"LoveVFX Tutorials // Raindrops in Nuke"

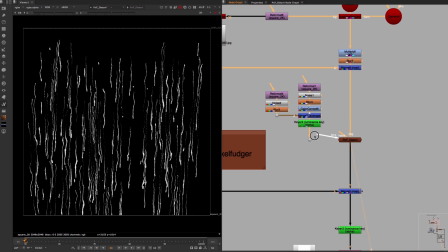Now, if I turn this distortion off and on,
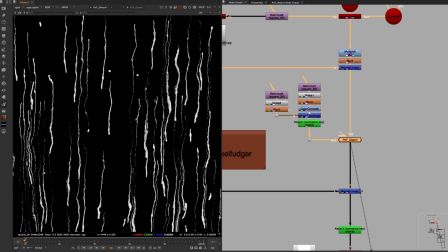you can clearly see that it instantly makes our particle animation look a lot more like real raindrops on a window.
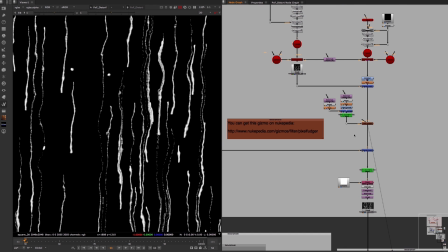So let me summarize what exactly happens in this particle's backdrop. We have three particle systems.
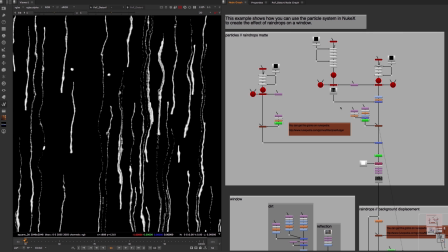These three particle systems get distorted with the Pxf distort node and some noise patterns.
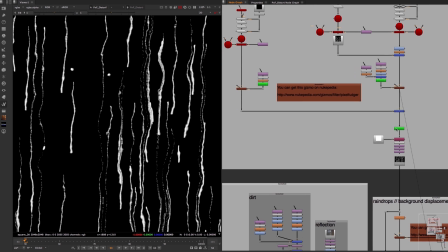And then the result of these distorted particle animations gets combined to create this animation of raindrops.
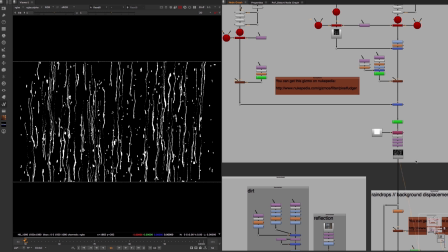This animation gets used for two things inside of this next backdrop. First of all, as the name suggests,
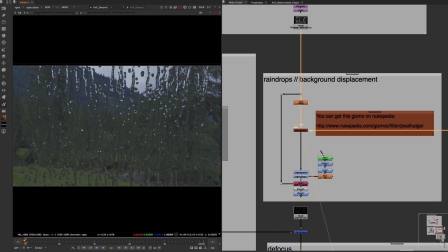it gets used to displace the background image with the help of another Pxf distort node to give the illusion of light being refracted by water.
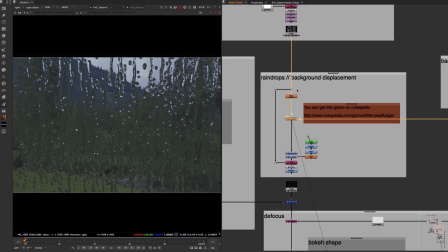And second of all, this particle animation gets used as an alpha channel to mask out what comes out of
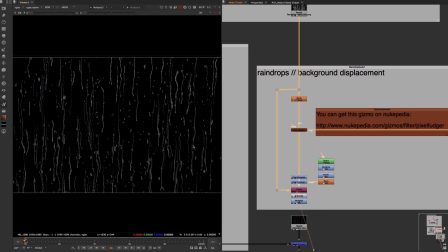the Pxf distort node. so that the displacement of the background only happens within the alpha mask of our particle animation.
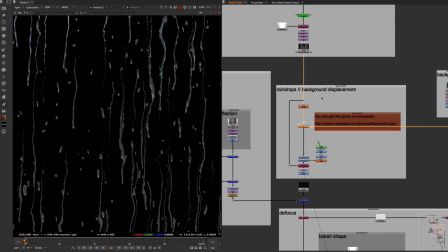So to achieve this effect, you need a particle animation that should look like raindrops.
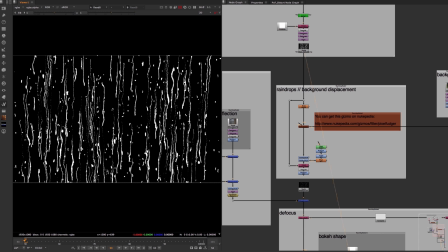Then you use the alpha channel of this animation to distort your background image
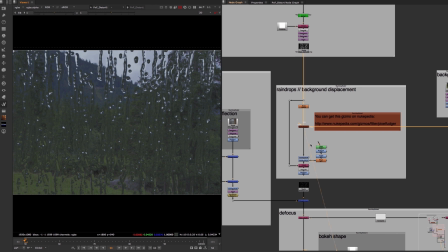and to stencil out your distorted background image.
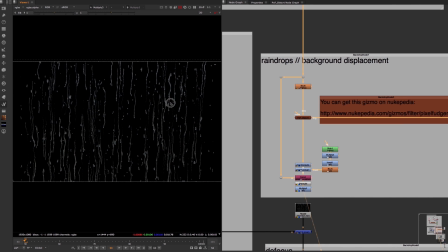After the creation of these raindrops, I combined them with the foreground image of this window frame,
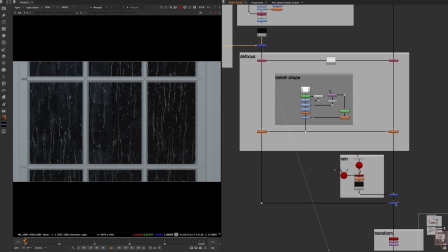a defocus effect of the fore and background,
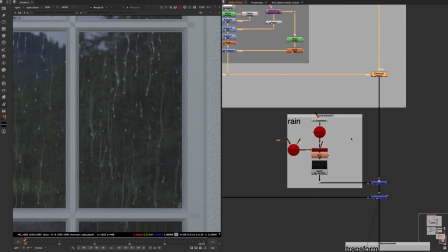a particle animation of raindrops in the background,
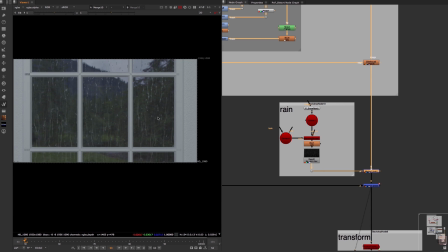a 2D scale and position animation,
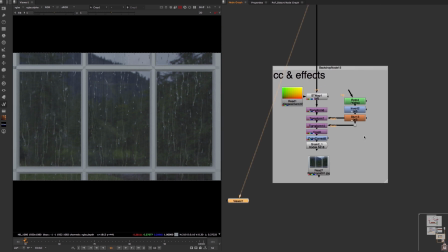and finally, some lens effects like lens distortion, grain, and a color correction.
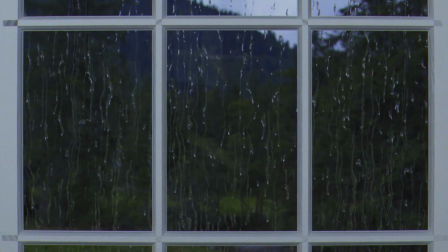This is what the final animation looks like.
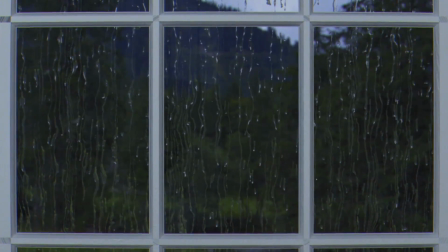And again, you can download this whole project by clicking on the link in the description of this video. This is LoveVFX. Thanks for watching, and goodbye, everybody.